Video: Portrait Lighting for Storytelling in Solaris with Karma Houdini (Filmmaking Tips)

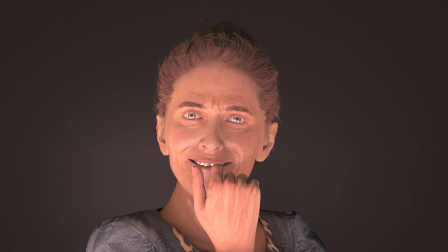lighting can turn a joyous, innocent-looking character into an ominous, horrific, evil antagonist.
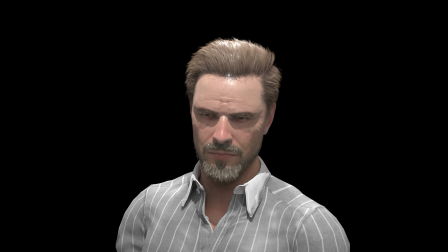And lighting up the eyes enhances the character's expressions.
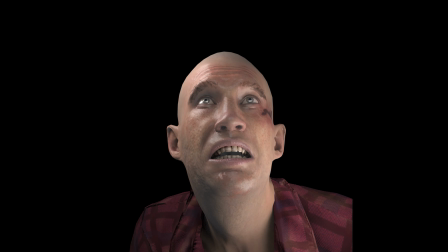What if lights can drive curiosity?
I wonder what's that in the sky?
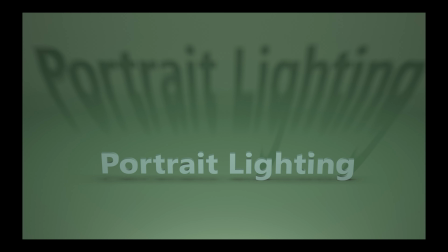Let's explore how we can use lighting to tell stories that will amplify the character's emotions right through the scene.
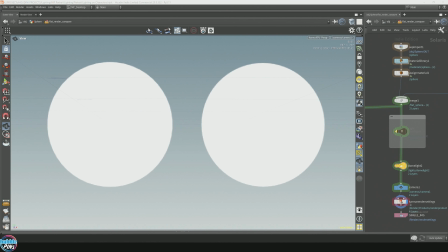Now let's get started in portrait lighting. Can you tell which one of these objects is actually a 3D sphere?
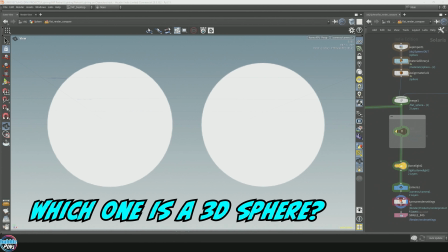It's hard to tell, isn't it? They both look so flat. It's hard to imagine one of them is actually a well-rounded 3D sphere. That's because we don't have enough lighting, or we don't have enough dynamic lighting.
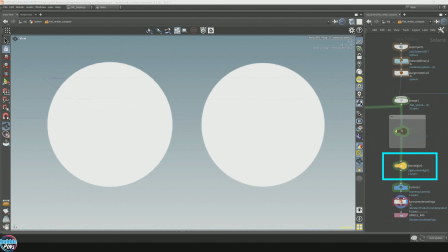All I have here is a dome light that doesn't have any textures, and it's hitting the objects with the same amount of light on all angles,
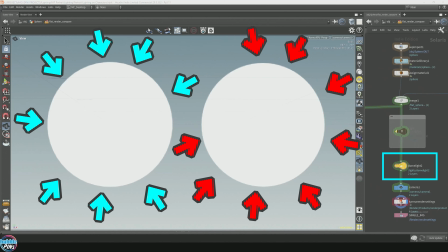which is causing it to reflect back the same amount of light at all angles. Not very helpful.
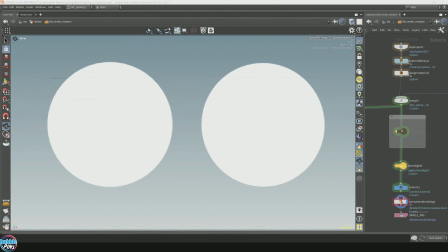Now let me enable the area light, and we'll finally be able to figure out which one of these is the 3D sphere.
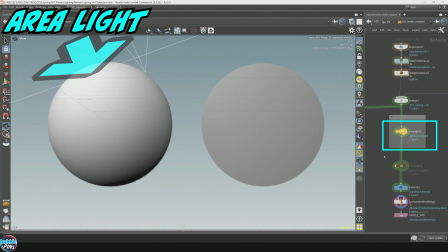Because the area light that I just enabled is only shining at both objects in one particular angle, the light bounces back directly on the surface of the 3D sphere, allowing us to see the different shading from the lighting.
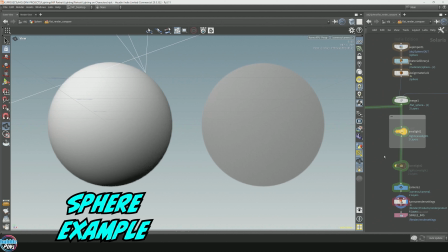The infamous sphere light example. This is a very common example when you're studying lighting or rendering,
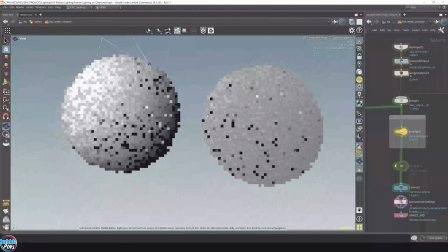because it describes the basic principles on how light reacts to different types of surfaces like curves,
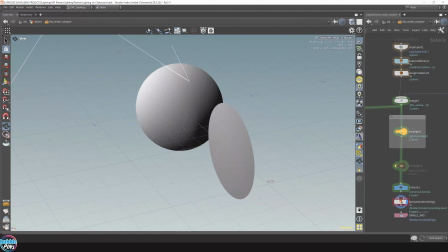flat planes, hidden corners, or hole-like dents on the surface, all of which can be described through lighting.
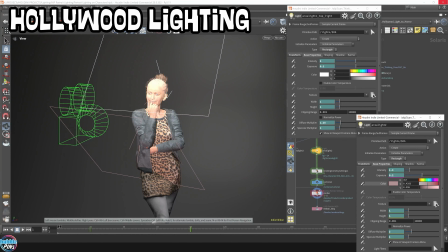Using that sphere basic concept of how light describes the surface of a geometry, let's move on to something more interesting. So here's one of the examples taken from the clips from the intro video.
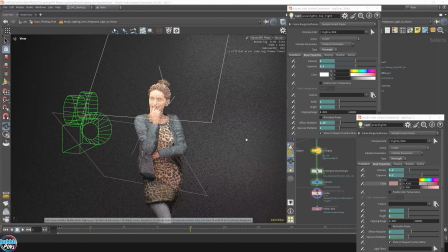Just gonna turn on XPU. Now I have two area lights here. One that's pointed at the top, and another that's from the bottom pointing upwards, both pointing towards the character's face.
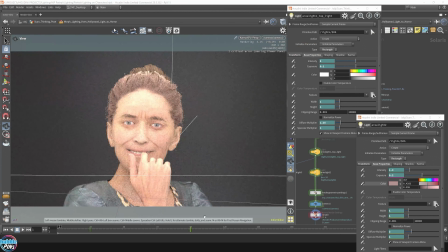Now let's zoom into the character's face. You can see that there's a lot of soft light. Now this is really low resolution just because it takes a while to render. Actually, you know what? I can make this higher. And let it just render while I talk.
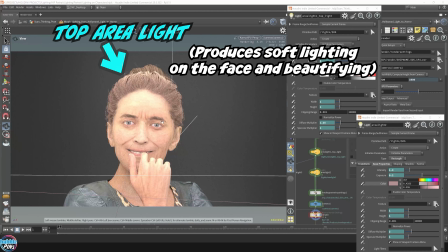So you can see that there's a lot of soft light, and that's coming from the top area light pointing downwards onto the face, giving all this soft skin and making the wrinkles less visible. But we still do see the shadows underneath the wrinkles, and that's what the bottom area light shining upwards is for.
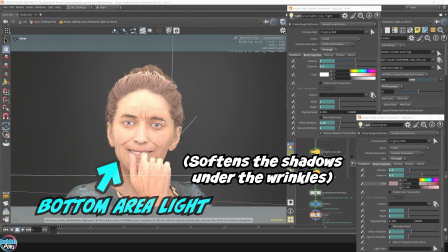The bottom area light softens the shadows left under the wrinkles.
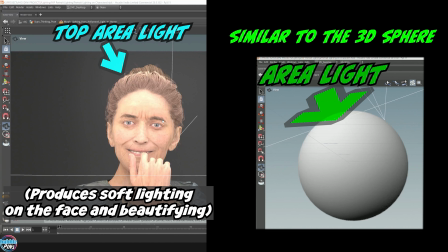This is similar to the 3D sphere example, where you see the area light is positioned again at the top, facing downwards onto the sphere. And you see that the top part of the sphere has softer light compared to the bottom half of the sphere that is a lot darker.
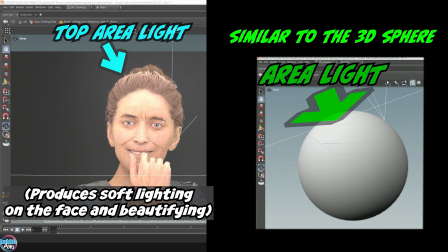But keep in mind, this sphere is a very different shape compared to this character's face, but we can use the basic principles to help us understand the lighting. I'm turning off the bottom one.
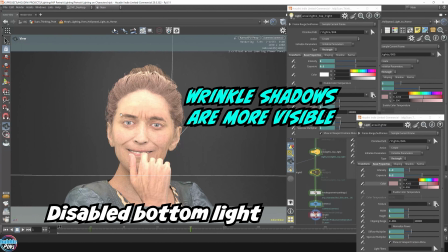So you can see there's a lot more shadows here. So these shadows are a lot darker now, since we don't have the area light on the bottom shining upwards, which softens these shadows.
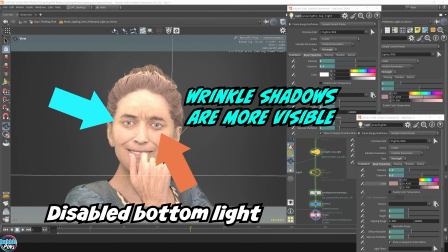So this is known as like the Hollywood lighting, to really beautify even the best look of a character's face.
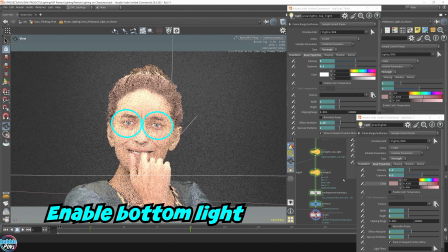Now let me put this back on. I know the effect may be a little subtle, but the shadows around the character's eyes are now less darker because I have enabled the bottom area light. This light, these are the parameters of the bottom light.